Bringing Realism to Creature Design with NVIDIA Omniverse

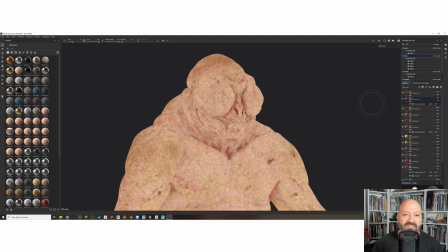[20:39]
And one of my favorite things to do, especially with this type of skin, and I really couldn't wait to do this, was adding veins, like tons of veins with different depths on them and different colors. So it really makes you feel fleshy and like really layered. I think that's like super important.
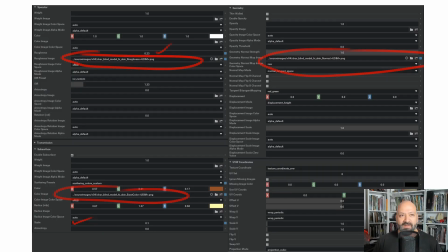[20:59]
So here, after I'm done with those textures, same thing. I just put it in the rest pose. I'm ready to just move on, test them out. I plug them in. See, there's not that many maps. There's only 3 maps. So from there, I have this testing it out in the actual scene.
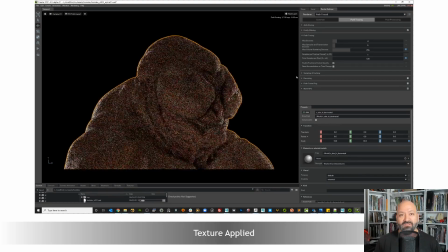[21:16]
I do this a few times, maybe in between when I do like my first or second layer, test it out and be like, overall the colors are fine. Time to add more and then export it back out. I think in this case I did 4 versions.
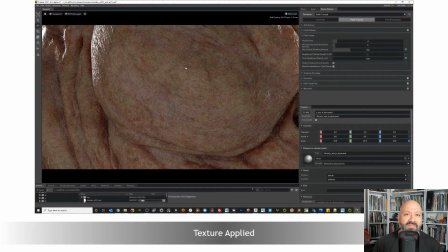[21:30]
So now I can start seeing all those little veins and skin blemishes, all the little fine details, moles, blackheads, and start letting them resolve to see them more clearly in the 3D environment.
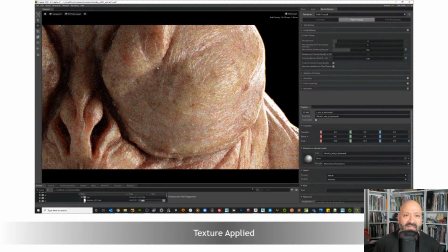[21:47]
I check a couple different angles just to make sure like everything is working, or if I need to tweak some areas more than others.
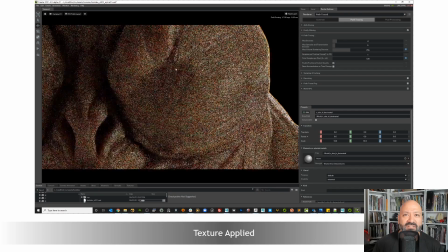[21:57]
In this case, I'm letting it resolve again. It just takes a couple seconds, and I move on to other areas of the face to make sure that
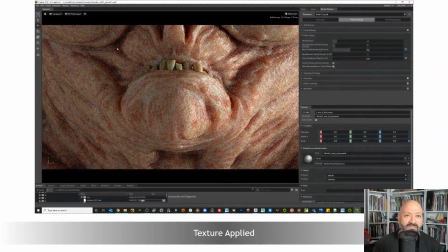[22:05]
all this stuff is kind of working like throughout, so that everything always feels the same level of finish everywhere.
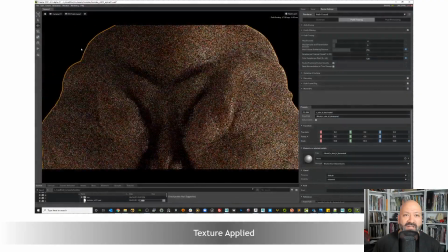[22:15]
But I guess the main idea with this guy is trying to make it look as gross as possible. You will not want to touch this guy.
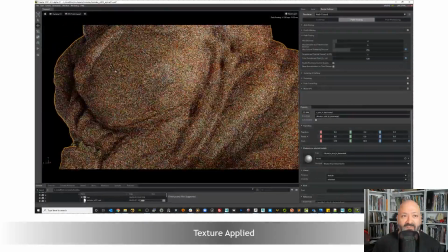[22:22]
So I check other angles that I might not be rendering right now, but I might want to have him go a step outside into the light, or maybe somebody has a torch and puts it closer to his face,
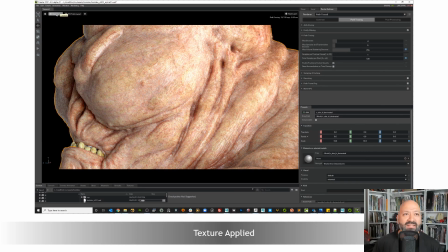[22:31]
and you could see all those details no matter where you kind of point that at. But it really adds a lot.
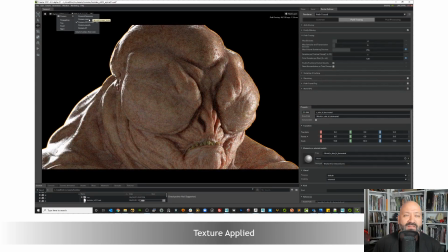[22:39]
This OmniSurface skin really helps bring this to life. And you saw how easy it was for me to kind of update all that. So once I'm pretty happy with all these results, and I'm ready for a final render, I just change the quality to be a little longer,
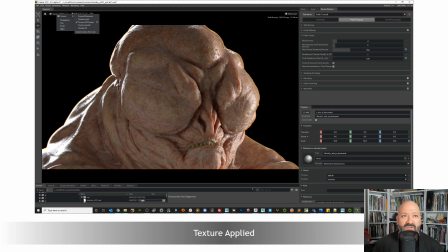[22:55]
from 128 to maybe 512, and then denoises it a little bit more, and then I can have an HD render that's done in a couple minutes instead of having to wait hours for this.
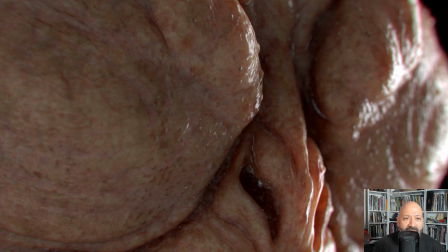[23:09]
So from there, here's a close-up of the render. So you could go pretty tight since everything is at 8K when you dim, so you're able to really like go in there and feel the fleshiness and the grossness of all this guy.
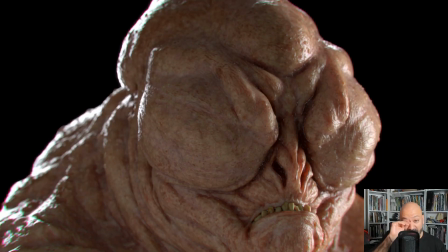[23:24]
And here's the final render of the hero shot that we established from the beginning. Now that we can see it, you can really feel the weight to his face, the weight to his skin, the grossness, the transparency. And I think this is the type of attributes that really bring it to life. Yeah, I hope you guys liked it.
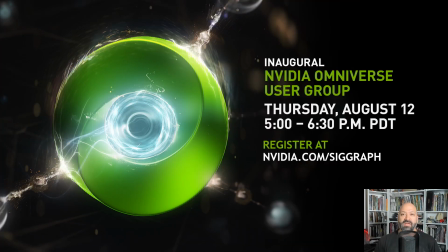[23:46]
We're also pretty happy to announce that we'll be having an inaugural event for the Omniverse user group. So please come join us. It'll be on Thursday, August 12th from 5 to 6:30. It'll be an hour and a half where you can learn many things of different workflows,
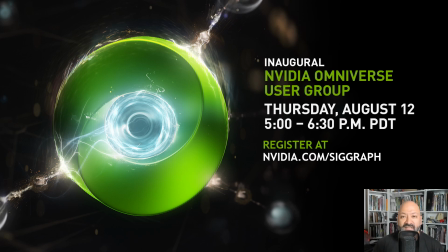[24:02]
resources, best practices, and we can potentially win something from NVIDIA. So register at nvidia.com/cgraph.
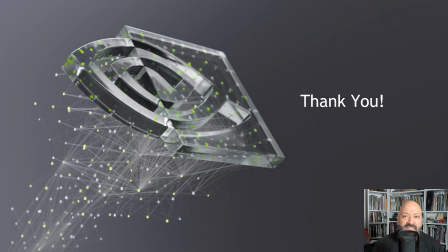[24:12]
And I'd like to thank you guys for joining me in this quick insight of how to bring some realism to your characters and creatures. So if you have any questions, feel free to contact me or contact anybody at NVIDIA. Let us know if you'd like to see more of this content. You can contact me directly at miguelg@nvidia.com. And thank you again.